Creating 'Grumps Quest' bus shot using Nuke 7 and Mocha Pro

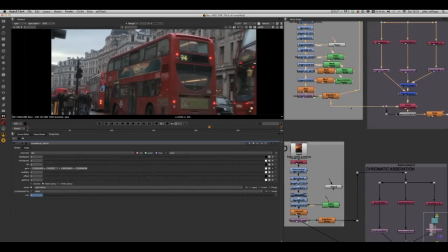6:42 It's sometimes like it's that one little thing that's quite easy to do quite quick
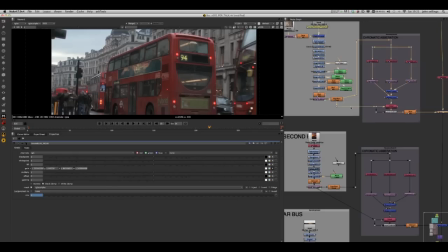6:47 to do and basically completely sells the shot a little
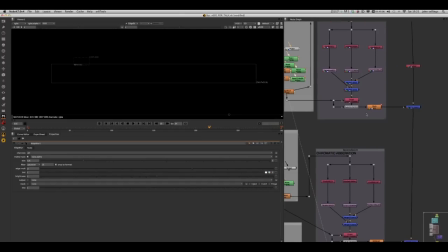6:51 bit of edge blur and then also a little bit chromatic aberration just kind of dirty everything up
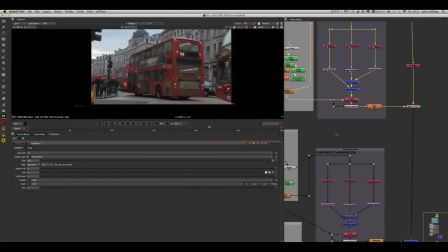6:56 and make it sit in the plate hopefully then this process is
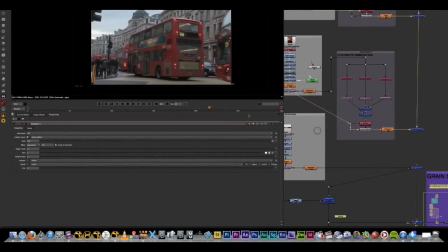7:01 repeated obviously not so much on on this one because it's very quick and we actually end up cutting this from the from the shot anyway but that was
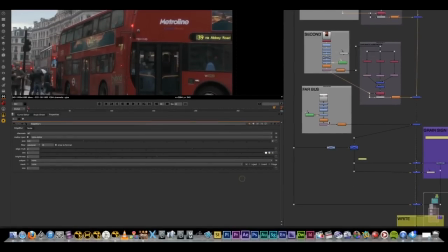7:10 quite simple replacement of the sign there and the abbey road thing for all our beatles fans in america and then the far bus one which
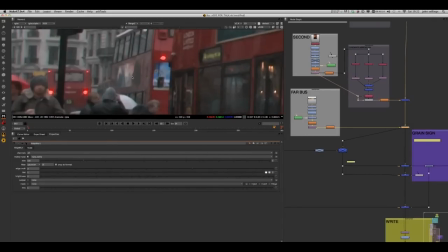7:18 is down here and that again is just we just use that you can see where it's quite flared out there
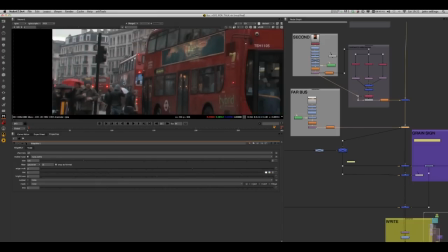7:25 so that we're just we're just trying to match basically what's going on that you don't really see it you get a sense of it that it's there and i guess if you look
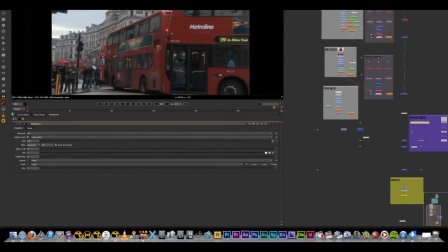7:33 closer you can see it's kind of the same thing so again it's this is very subtle thing just to sell the fact
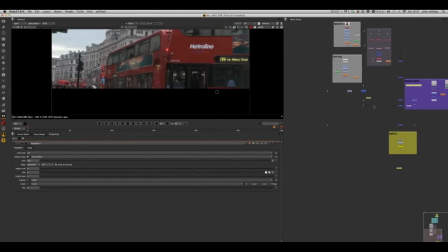7:38 now um i'm basically sort of piping down my alpha
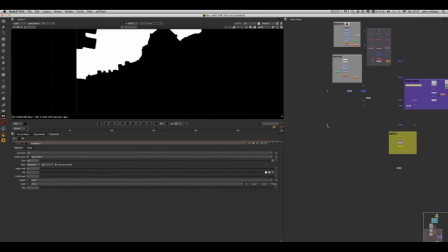7:42 down here and there's my sky one and
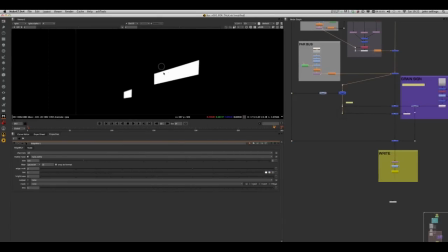7:47 then also we got our one from the from the buses and then we're
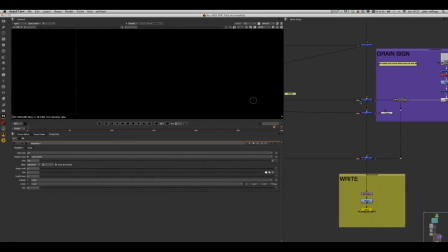7:51 using those to mask in some grain now I've taken note I've used the re-grain node and basically that gives us some information let's turn my alpha off that's what I
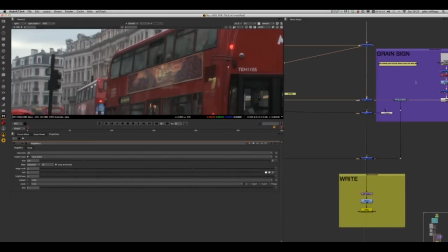8:04 was us a basic grain which
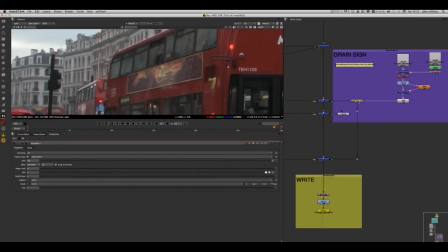8:10 then I tend to when I'm setting stuff up is just to use a grade node on this set to ludicrous red or whatever color I feel like and then you can really see where you are actually affecting it's
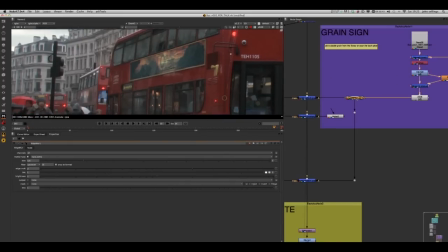8:25 handy and then you know obviously label stuff so that's just called check grain and then we know make sure we obviously turn it off because we don't know in the final
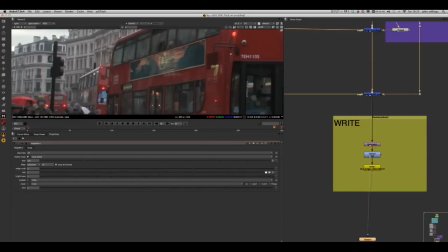8:33 comp a little bit noise on there and then basically that is all put together for final comp reformat
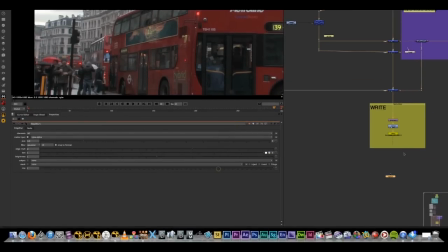8:40 a clamp and then we find a writer out at whatever format we want so
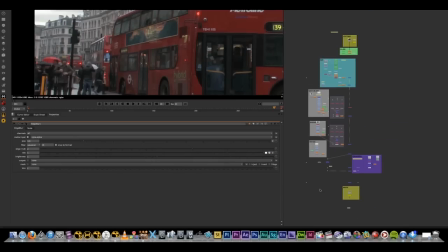8:45 well I hope you've enjoyed this quick tutorial feel free to check out
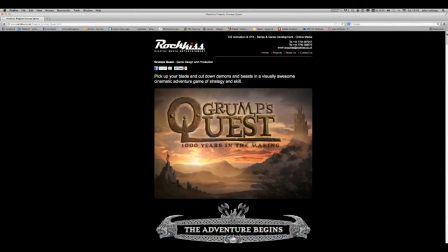8:51 our website at www.rockis.co.uk and
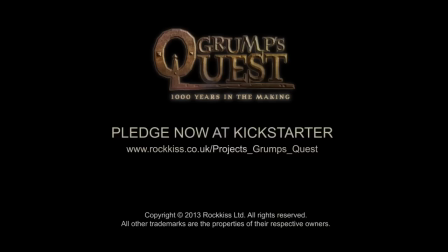8:57 check out our upcoming game Grumps Quest. Thank you.